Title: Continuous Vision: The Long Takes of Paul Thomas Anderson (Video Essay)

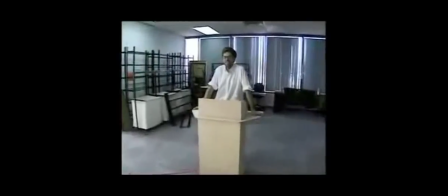(9:30)
In this clip from the Magnolia production diary, PT's hyperactive personality becomes clear.
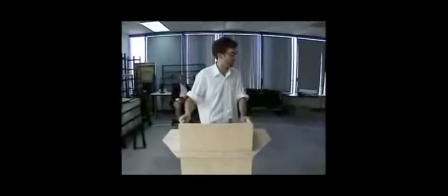(9:37) I'm gonna watch my language from now on, kids, okay? I'm gonna try and stop.
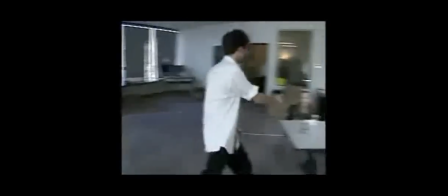(9:43) How are you doing? How are you? I'm free. Good to see
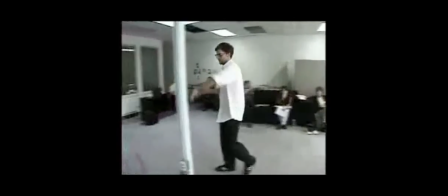(9:51) you. How are you doing? Okay. Cues and the what do kids know stuff and your panel turns and it's like the kids, da da da da da.
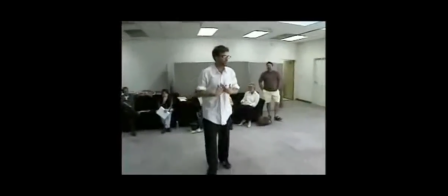(9:58) The adults, da da da da da. And we're gonna just rehearse it and then shoot it on videotape, right?
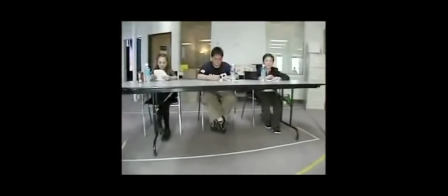(10:07) That goes,
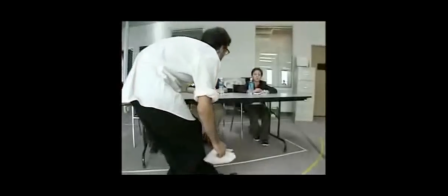(10:10) La Muratan Vaso Bella Canoe Kutapi was a Sebuevo Vacola Bella Snuikola. His eye for the moving camera
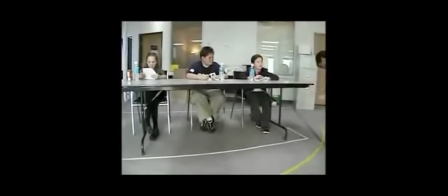(10:22)
and his hands-on rehearsal approach is unique.
Woo-hoo!
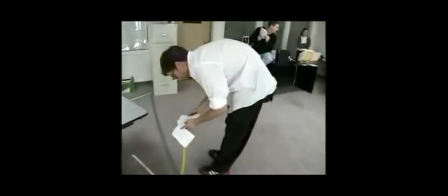(10:29) Unbelievable! Unbelievable!
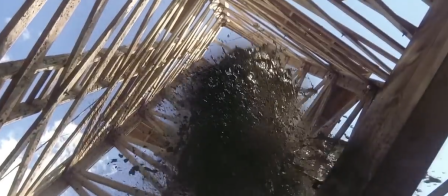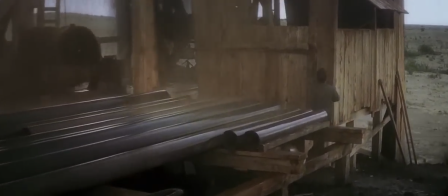(10:38)
In this shocking scene in his fifth film, 2007's There Will Be Blood, when the oil derrick explodes, P.T.
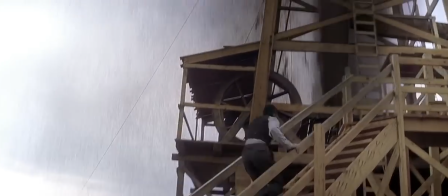(10:45)
Anderson uses a very unsettling score by Radiohead guitarist Johnny Greenwood to match the intense images on screen.
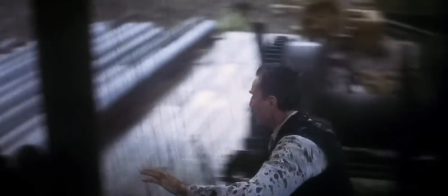(10:52)
The protagonist, Daniel Plainview, played by Daniel Day-Lewis, is carrying his injured son, H.W.
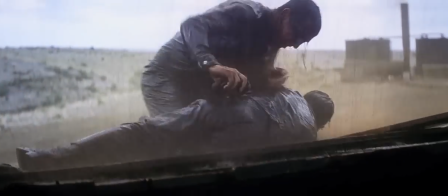(10:58)
Plainview, to safety.
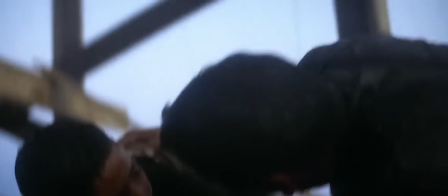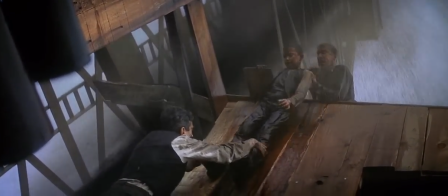(11:06)
The long take track in this scene emphasizes the anxiety of the situation by showing the full amount of time that it takes for Plainview to carry his son out of danger.
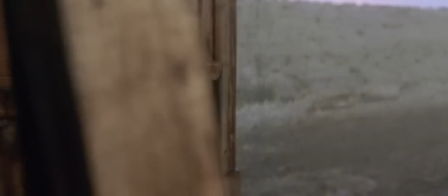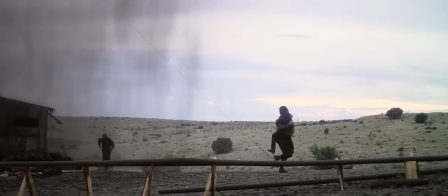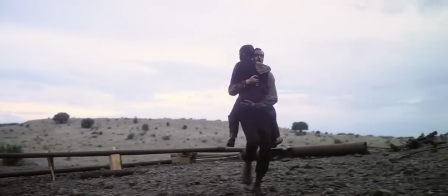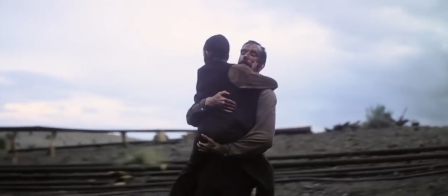(11:30)
Quentin Tarantino, who is a good friend of P.T. Anderson, had this to say about the shot. It's been so brilliant.
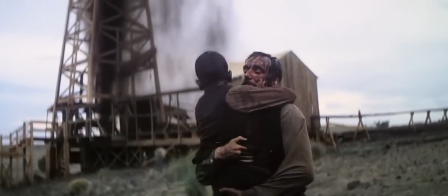(11:36)
Cinematic set piece, you know, from the time that the oil derrick explodes into the time that the soundtrack kicks in,
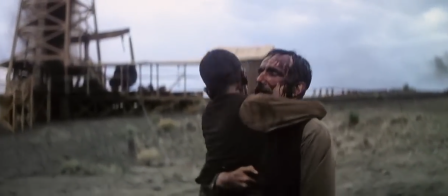(11:43)
which is, by the way, I think one of the most modern, was one of the great modern original soundtracks, to be done of this last decade.
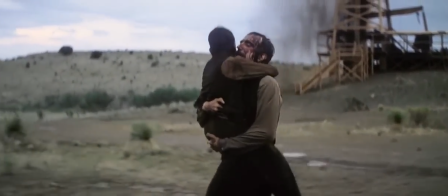(11:51)
But once that music kicks in and you see Longview running with the little boy, then you know it's on.
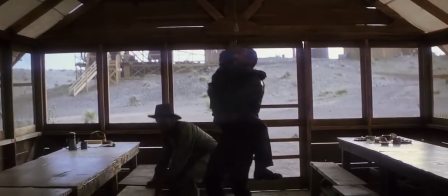(12:00)
That is a cinematic set piece. It's just different from the set pieces he indulged in both Boogie Nights and Magnolia.
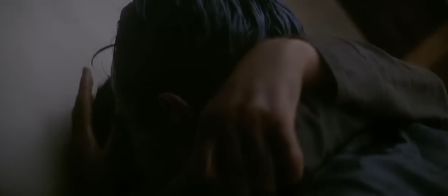(12:08) Yeah, yeah. You're safe. You're safe now. It's got you here.
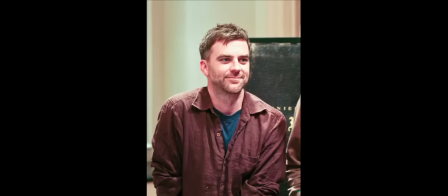(12:15)
P.T. Anderson uses the long take not as a flashy, empty gimmick, but for various motivated intellectual reasons.
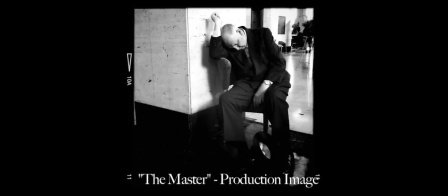(12:22)
His highly anticipated sixth film, The Master, starring Philip Seymour Hoffman, is due to be released in October.
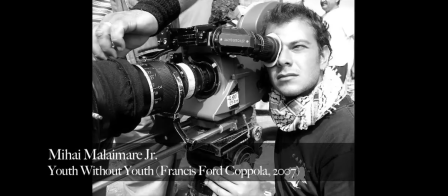(12:29)
This time, he is a new cinematographer, and he is shooting with large format 65mm film instead of a standard 35. He has already stated that he is continuing his tradition of employing the long take.
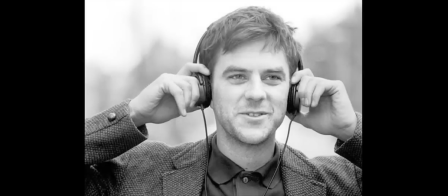(12:41)
His fans and critics expect it, and he certainly knows how to deliver.
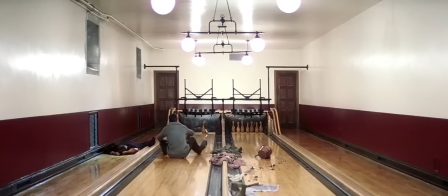I'm finished.